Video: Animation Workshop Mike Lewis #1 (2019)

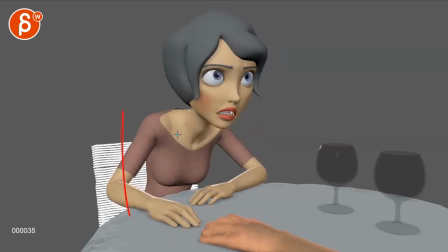431s
grabbing this right so she's straight like here leans forward
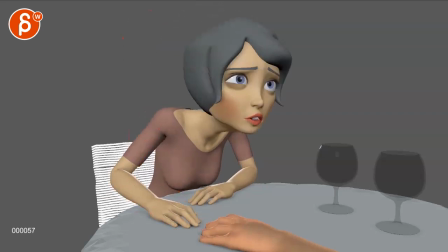437s
hand grabs this i love you but given that she's a bit
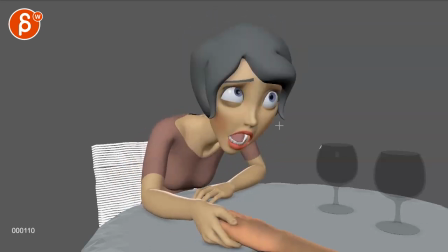442s
a bit ah like this like ow she's a bit high here that's a really tall guy just watch out for your eyeline um so what if she's really really too much into
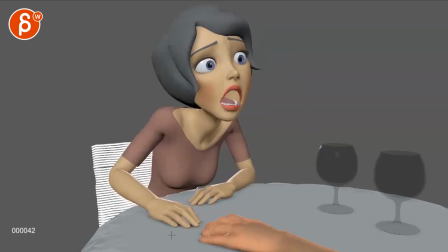452s
this person so she would start like i said saying i love you holding this and then i've loved you since i met
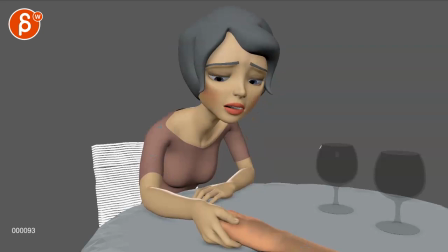460s
you when she says that you go a step further doing the same as i said before where you want to advance the body but now imagine she holds this and now this other hand goes forward and starts holding this and she pulls his arm forward now it might be tricky you might actually start introducing part of the body
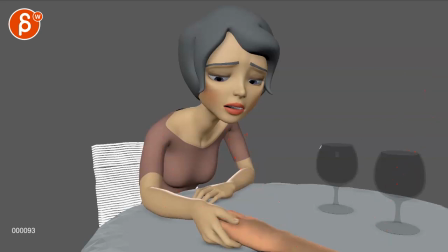475s
this is again me thinking out loud causing problems but what if you want to make this potentially more comedic where again like i said she's straight holds the arm i love you and then pulls that arm towards her and then holds the rest of the arm and it's just
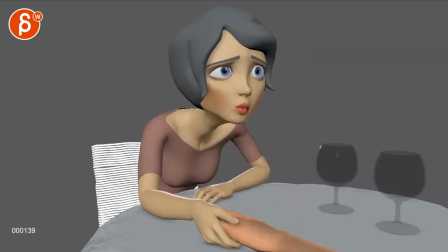490s
it's almost like she wants to really hold on to that arm saying i've loved you since i met you so there there are multiple ways to exaggerate this right that's or or um what's the word to
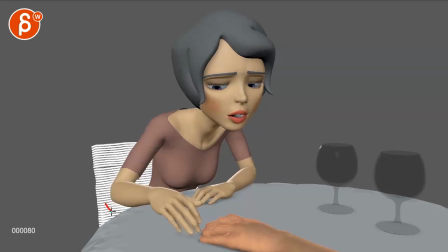503s
escalate i always like the word the word escalate so to me generally i'm looking for something where you have contrast you start somewhere you go
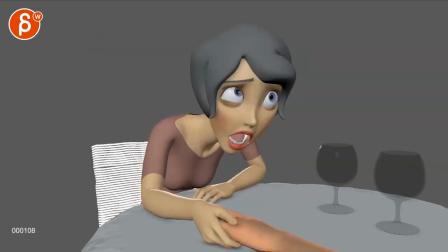511s
somewhere also visually kind of reinforcing how she feels more strongly about the whole thing and again this could be just simple in terms of what you have here and just that's it or more
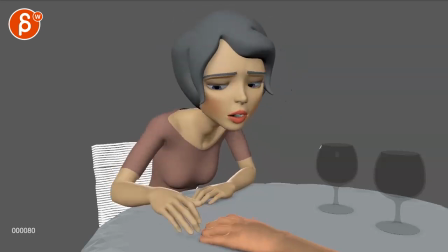524s
with two arms or this and then he pulls
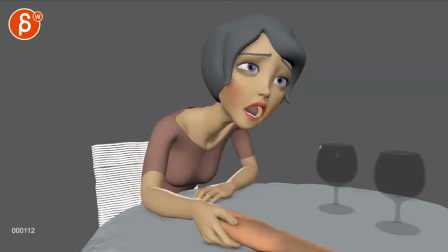529s
away she realizes wait wait wait i'm not making myself clear because he's clearly pulling away he doesn't quite understand how much i love him and then she says loved you since
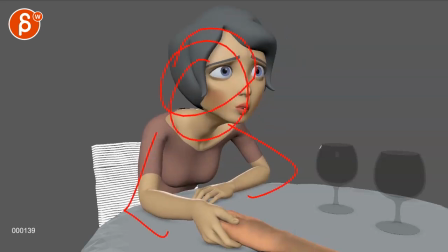539s
i met you and maybe that is then more arms out and he's more desperate because he pulled his arm away and so on and so on so i think lots of options um where we could push this a bit further and again it's up to you you want to make this a bit
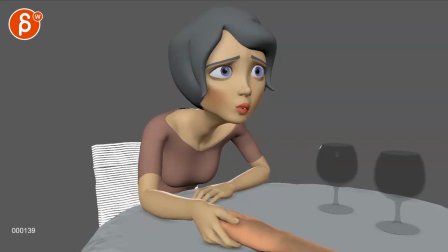553s
more dramatic more more um comedic totally up to you but that's it other than that These are my bigger thoughts and my bigger questions. We go into more details. I think generally the animation is already there. I'm not worried about your animation, your blocking.
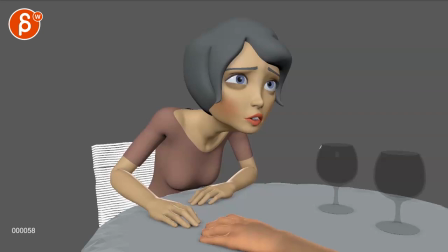573s
I have more idea thoughts and idea questions for you. All right. That's it for me. Thank you. All right. There's an email. You can sign up. You can start whenever you want. You can submit whenever you want. You get 16 submissions. Either way, a like and subscribe would be awesome. All right, thank you.